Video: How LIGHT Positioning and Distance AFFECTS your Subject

What's up guys, hope you're doing great. This is Kobe Shots, and today I have a video for you. We're going to look at how light positioning and distancing affects your subject. Let's get into the video. For this video, I'm going to use the Godox SL60W with the Godox 95cm Octabox,
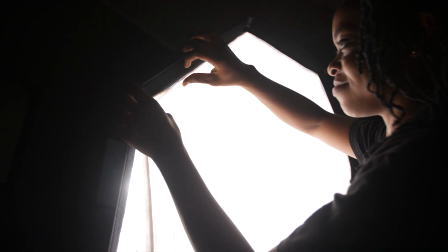(0:15)
which has two diffusive sheets in front of the light, and that's what I'm going to be using for this video.
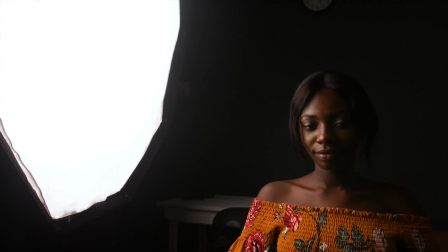(0:21)
And you're going to see how this lighting setup is going to help us understand the light positioning and distance and how it affects our subject. I'm going to give you a look at how the lights can be positioned and where exactly they are going to be positioned for the purpose of this tutorial.
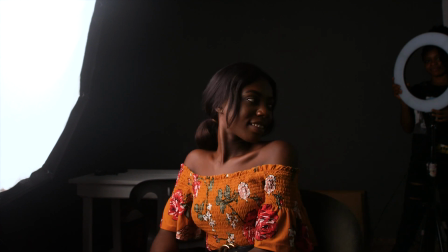(0:34)
I'm going to have two assistants helping me out on this one holding one light behind my subject as you see in the video, and the other on the left holding the softbox. So first of all, let us look at light positioning. Light positioning is very imperative in photography and filmmaking. So regardless of what you do, if you do photography, if you do filmmaking, you're going to need to understand light positioning and how it affects our subject. So the source of light or the type of light that you use is going to determine the light quality that the light source is going to yield. For our video, we're going to use soft lighting to help us wrap around our subject for a more pleasing look. Firstly, let us look at the light from the left.
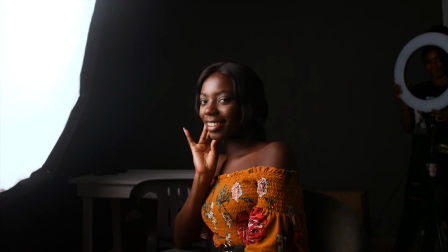(1:11)
The light from the left is a very soft light which is being softened by two diffusive panels in front of the light source, and this helps us to wrap around the subject once again, and also helps us soften the texture of the skin of our model or our subject in this video. So this essentially means that if you have more softening from your light source, it is going to help you reduce, if your subject has blemishes, it's going to help you eradicate all kinds of contrast,
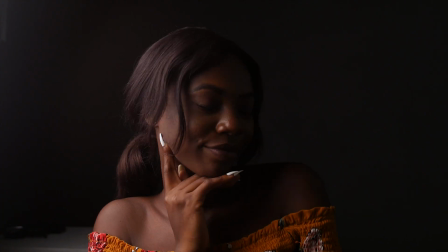(1:38)
all kinds of imperfections of the face of the model.
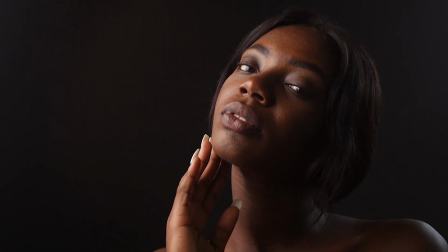(1:41)
It doesn't matter who you're shooting, it is still going to serve as a very good light source or a good light quality for your production. Again, the light source from the camera left hitting the right side of the model's face isn't going to be necessarily regarded as split lighting, because the light is softened and it seeps and bleeds across,
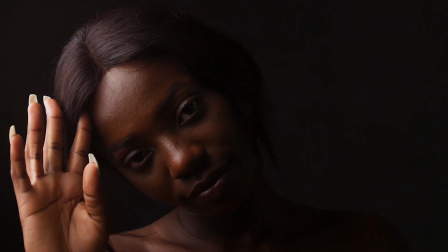(2:01)
giving a very gradual effect across from the highlights to the shadows. So you don't really see a very sharp contrasting split of the light across the face of the model,
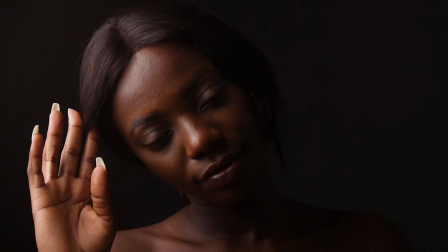(2:12)
but it is kind of wrapping around the face of the model, and this is the effect that you get using a soft light.
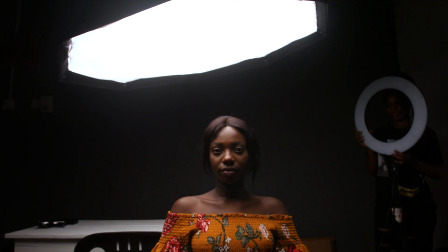(2:18)
So the next light positioning that I'm going to talk about is the light from above. So you see my assistant lowering the light down my model's head, and as you can see, the light actually becomes brighter and it becomes even more softened when the light gets closer.
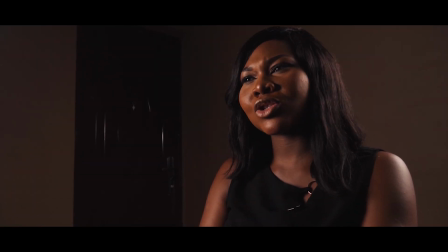(2:32)
This one way you can light a scene like a dinner scene, an interrogation scene, and any kind of scene that requires light from above. The only difference that you may make is going to be by the contrast that you're going to yield from your light, which means that it's either you're going to soften the light by diffusing the light with diffusive panels like what I have with my softbox, or you can use a harsh light, meaning without diffusion, and it's going to serve a different purpose. So depending on the look you're going for, you can either go for a soft light or a harsh light, and the harsh light on the other side is going to give you a lot of contrast. And so if your model has long eyelashes or deep eye sockets, it's going to really accentuate these effects, and it may not look flattering enough depending on your concept. Or if you're going for a more contrasting look, trying to conceal the identity of your subject, then you can go for such a look. But for the most part, if you're looking for a much beautiful or much pleasing wrapping kind of look, then go for the soft lighting, no matter where it's coming from the left side or from above. Light positioning really matters, so know what you're going for and choose it appropriately. The next thing to talk about is the rim lighting.
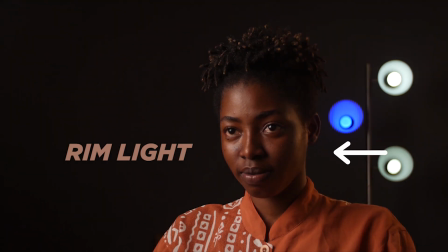(3:43)
Rim lighting is simply any light that is being positioned behind the subject to bring them out or to carve them out, or I would say to separate them from the background. This lighting technique can be used by choice. It is not obligatory or in any way supposed to always be used, but you can use it if you really need it. In my case, I'm going to still demonstrate it so that you know how it can be used.